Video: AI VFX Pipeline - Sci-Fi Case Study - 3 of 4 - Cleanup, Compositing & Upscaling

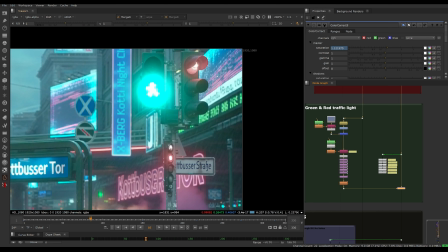And it really sells the illusion, and you know, okay, this is AI because it looks so bad, like this texture here and here.
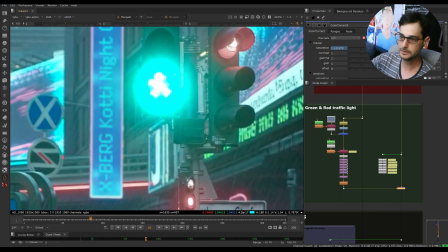And also Berlin has very special pedestrian traffic light with a little figure that is walking in like a profile view.
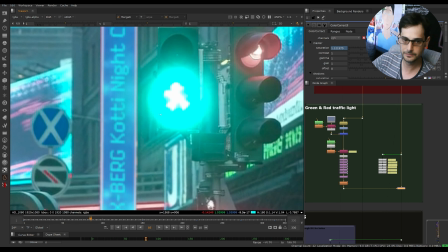And the AI tried to do something similar to it here, but it failed. And more obviously, it fails at the end.
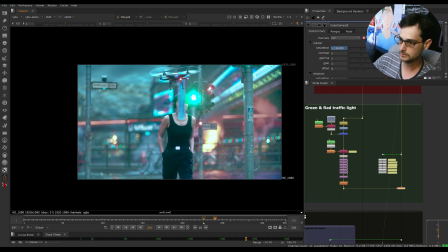If we go a few frames here, you see this is really messed up.
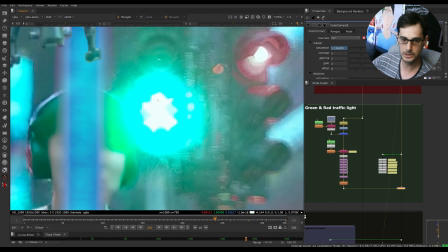You really don't have the shape of the unique Berlin traffic light.
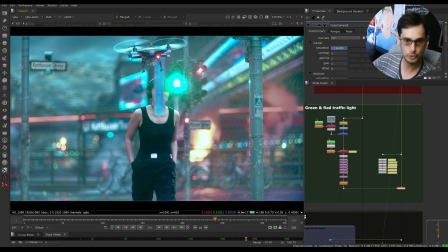So if I want the audience that is Berliner or know a thing or two about Berlin and traffic light, I want them to recognize this little figure. So it was very important for me to change this one. So here it is, that's the original one.
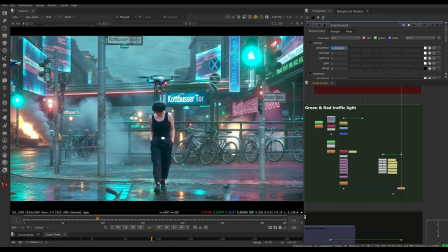So I can show you this is before and after.
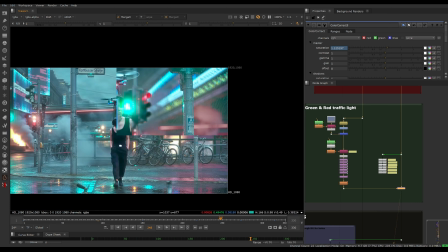In another frame, I defocused it.
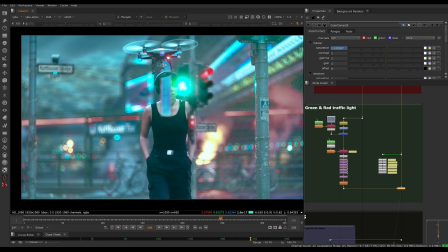And as you can see, it goes over the actress, but we don't care about it now because we're going to put her back in later.
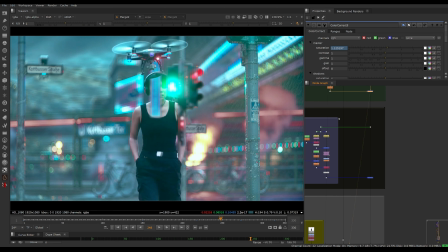Okay, the next one is filling the armholes. And this is another error that we got from the AI.
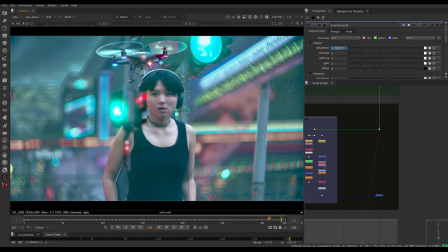Look, for example, at this frame.
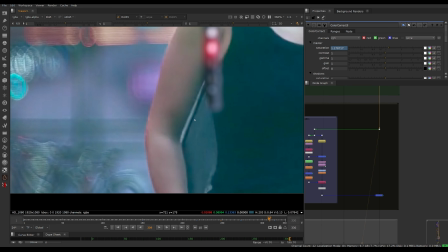You see here, the hole that's supposed to show what's behind her is a total mess.
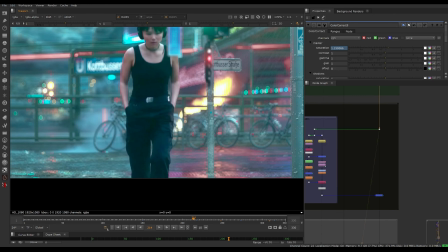I don't know what's happening here, but we cannot use it. Also at the beginning, we have a lot of frames like that.
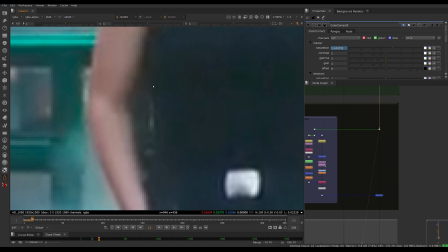Here you see, it's turning black.
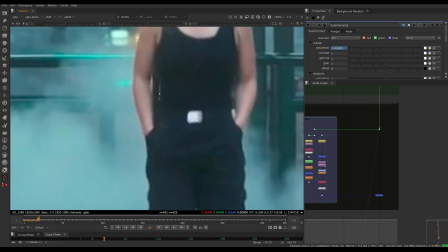See, just like it's not showing what's really behind her.
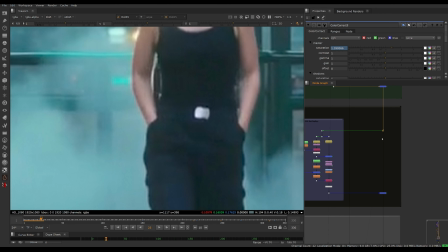So I had to fix it like that.
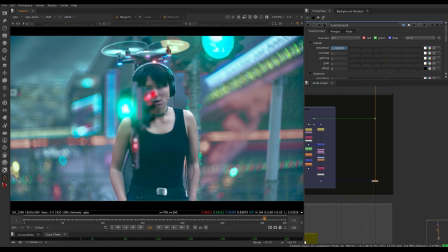Yeah, and look at this frame that we looked before. This really dark mess behind her is now the real background behind her.
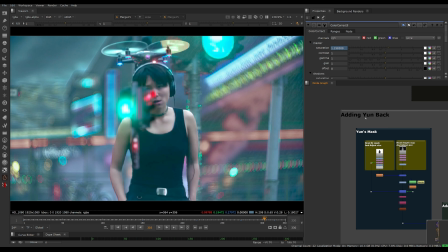The next one would be to add the actress back to the scene. And here she is back.
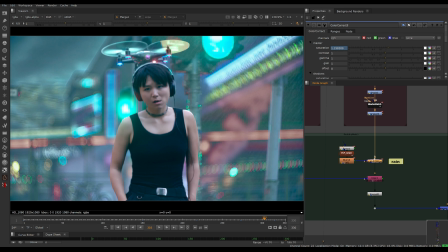I also added rain on top of her because she didn't have rain in the original footage, and we didn't shoot it in a rainy day.
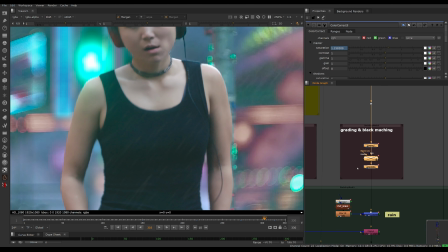And I also did like black matching here because when the actress starts the shot,
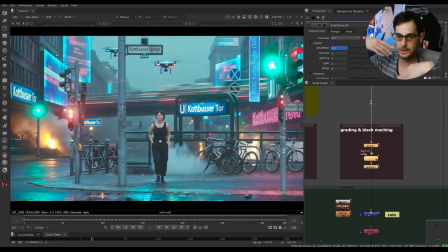she's back and there is more atmosphere and rain between us and her. So her black levels are a little bit more lifted. So it was important for me to start it from a little bit more milky blacks,
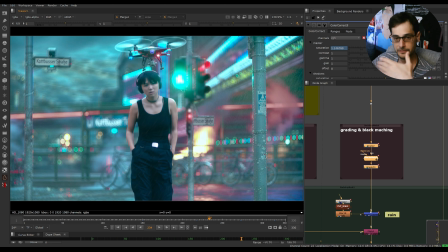and as she goes into the camera and getting in front of us, there is like less atmosphere between her and the lens.
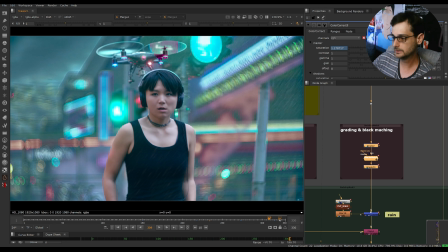So the black level are getting a little bit more black.
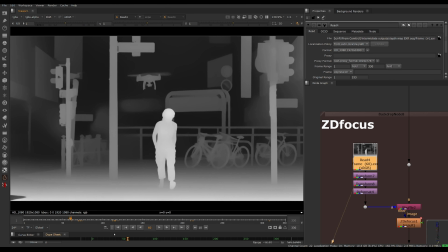And at the very end, I actually rendered a high resolution depth map, especially for this one,
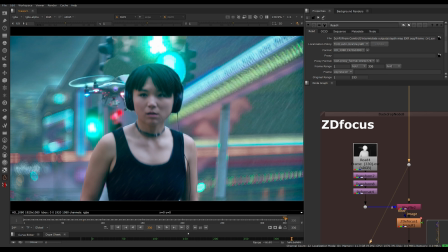because one issue that I have with the footage, and let's look at the last frame, is that the bokeh here is terrible. It looks like an interlace or scanline. It looks really, really messy. And it looks like a very cheap AI.
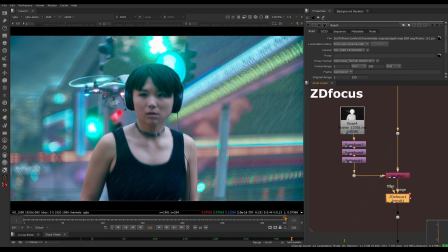So I did another ZD focus with the depth map here, just to get rid of all of that and add a little bit more blurriness to the whole thing.
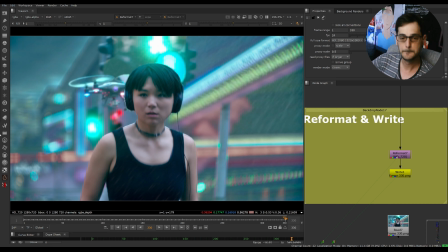I reformatted to 720 because we are actually working here in full HD. But because we are going to up-res it in the next stage, we don't really need the HD right now.
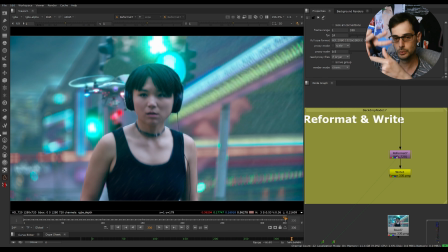I think it would be better to squeeze it down to 720 and then let the AI to upscale it,
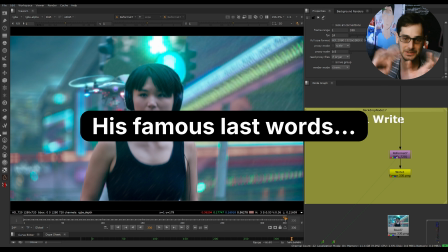and hopefully it will fix all the rough edges that I was doing because I was a lazy compositor.
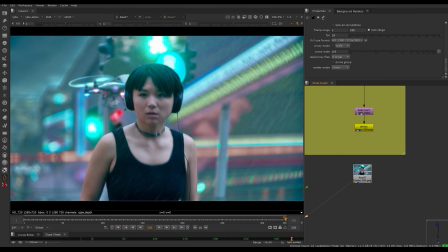Okay, so let's look at the final result.
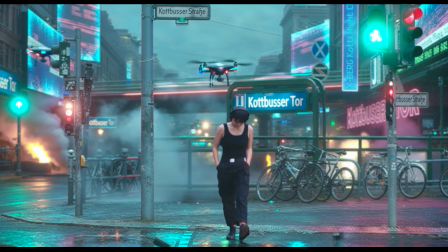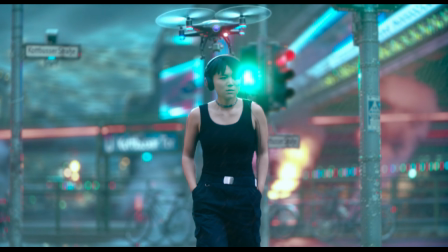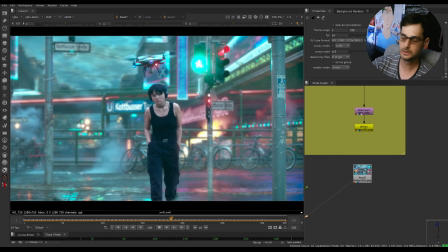Yeah, so I'm quite happy with it. One last thing that I was thinking about is that the neon sign to the left of her,
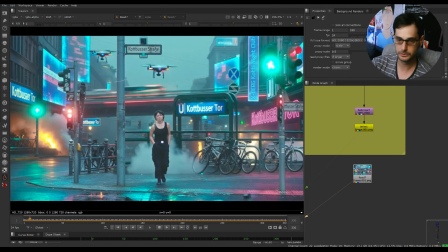the pink one that says Côte Boussertour here, has a typo.
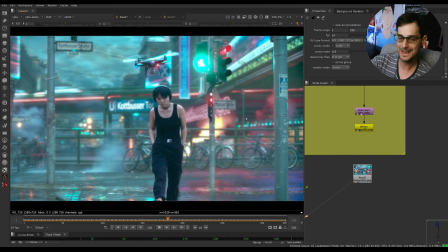It's supposed to be double S and not S-E-R. I could have fixed it.